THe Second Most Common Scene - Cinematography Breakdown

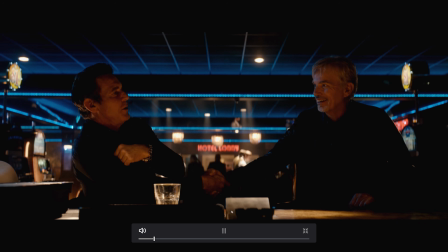Yep, the meet and greet. Again, none of this is framework, right? Because this is that scenario that we always talk about on the bar, which is, you know, obviously we've got all this dark stuff like this. Just, it wouldn't be there in the wide because we lit it up like a Christmas tree. But now we can only have light really coming straight at them.
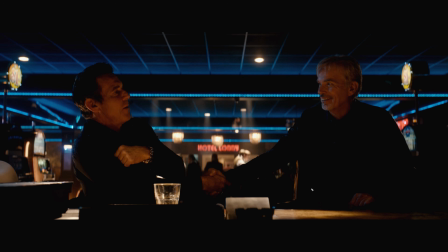So now it's about making it as, this now becomes, the key now becomes like room tone. How do we make the light projected at them as soft as we possibly can so it just feels like it's falling on their face rather than it being projected at their face, right?
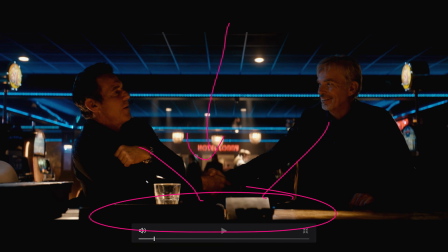One great way to do it, bounce it off here. You get a little bit of kick from here, and then you can push, you know, you can push from above camera. You can make it super soft from the side of camera if you want. You can do lots of different things. But if we go back, oh man, I need to get that jog wheel sorted out.
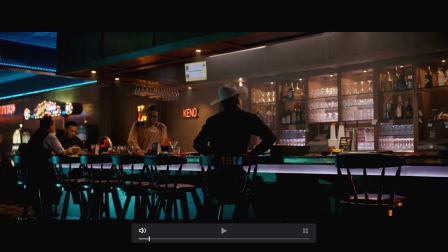Let's go back to the bar. Oh, I mean, this is well lit, right? This is not a, look at the bartender's hands, right? That's what the back of the bar is actually going to look like in real life.
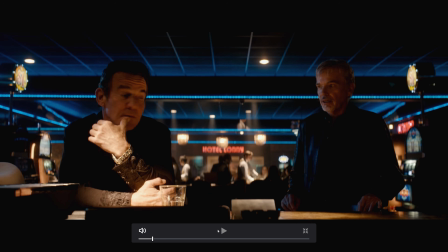Now when we come around to it in movie life, it's all dark. Just turn off all the lights, right?
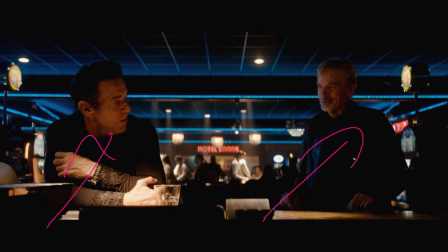Tell me where to look. Don't make me do any work. I want to be as lazy as possible.
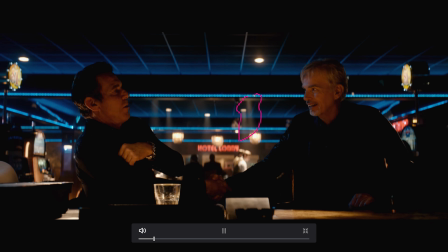Also, look at the haze just cutting through here. This is nice haze.
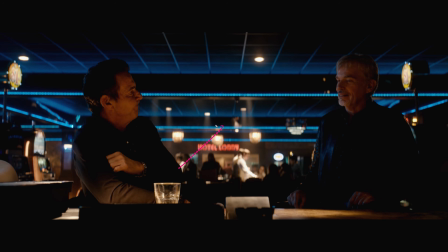A little double reflection. What is that? Double reflection from the filter that they're using? Right? That person is that guy down there. They probably tried to slant it a little bit. But this is the perfect amount of haze, right?
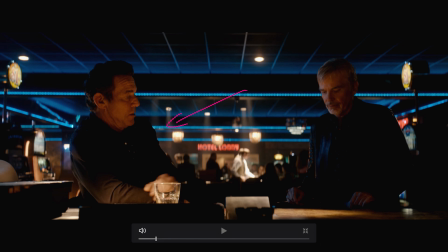You can't feel the haze, but you can see it. Right? you can see the shafts, but you can't see the moving particles of haze.
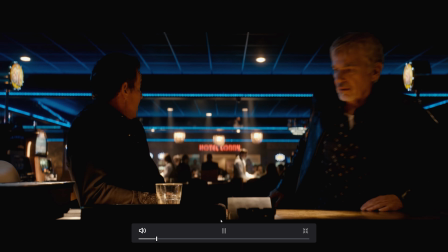Okay, we keep going. Let's see, where are we going to take this now?
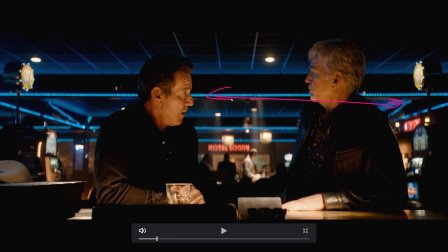All right, we're going to have to play the coverage from over this shoulder this way onto him, which we know because we're pushing light this way, it's not going to look that nice.
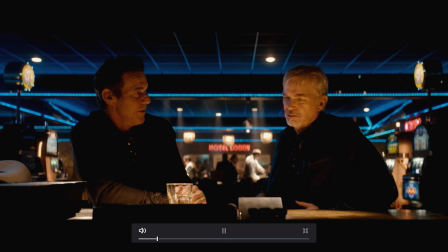All right, let's see how they tackle this. What would we do in this situation? I would probably be in the tent, having a snack, something like that.
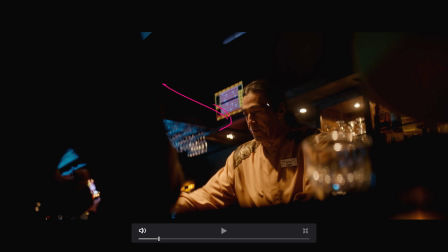Okay, boom, cut to a completely different angle to the other side of the bar, and let's go back to our framework. Let's load up the foreground. Let's make it really dark over here, even though this thing is supposed to be, right?
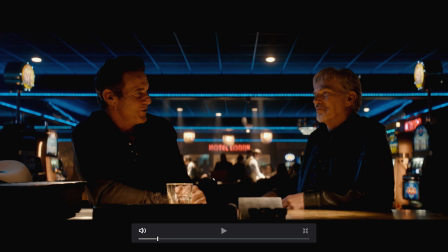He's supposed to have all this light coming off of him here. There's a little bit of blue light and a little bit of warm light coming that way, but we don't care about that. We care about our bartender friend here and changing the line so that we're not stuck there.
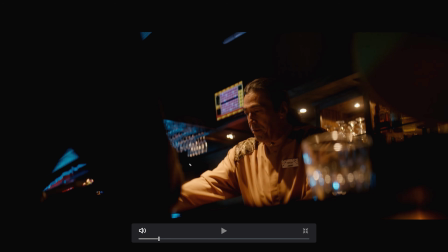Let's see. I guess this would still work from the line because we've pivoted around to his open shoulder, but this is nice.
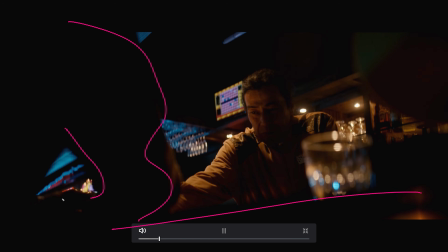A little bit of a quirky angle, lots of stuff running around in the frame. Again, tell me exactly where to look.
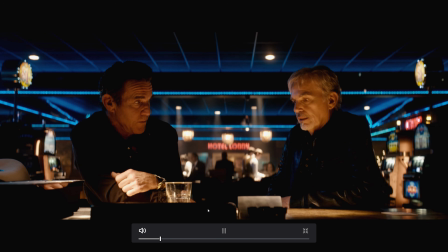And more of this stuff. This is a huge, long scene. I don't know if we're going to do every single shot in here because it would take forever.
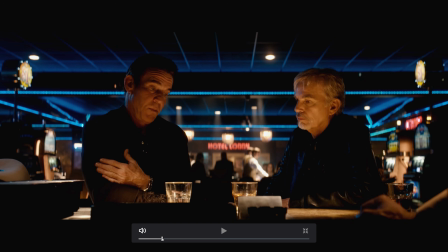Let's keep going fast forward. Where do we go from here? Okay, now what happened there? Why did we just jump the side of the line? Because we can. Because we can. Lines be damned, especially sitting at the bar.
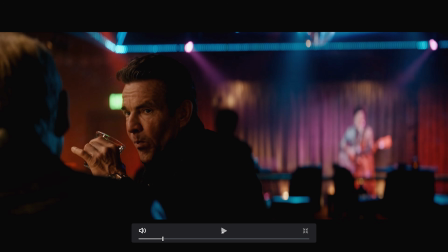And cut to, yep. Now look at how much better that light gets.
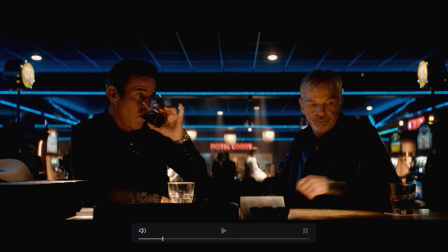Flat and up at him, right? Flat up, kind of gross. And maybe, stop underexposed.
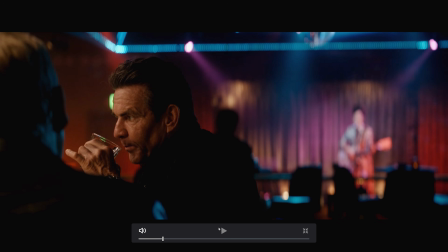We go to the next frame, and boom, that's right on exposure, right there. Got a little highlight in there as well. Now you're starting to give me something here. I like the big pen. I like the lady in the background. I like all this stuff back here to create as much depth as we can. So it's dark.
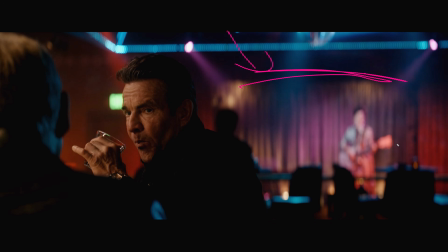We know it's dark, right? Because of all these little areas. But look at how much highlight is everywhere, right? There's highlights everywhere, but you can still feel the darkness. You need the light. You need this stuff to make this feel dark and not flat, right? That's how you fight flatness in dark scenes. This little line here, right? Don't just make it all dark.
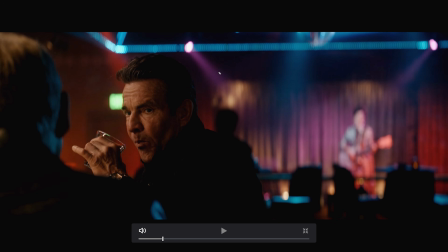This little top light here, very nice as well. This little tiny bit here, see that little tiny bit of kick there? Not an accident, people. Not an accident. And then also he's dressed in black, and so is this guy. Like, this is not easy.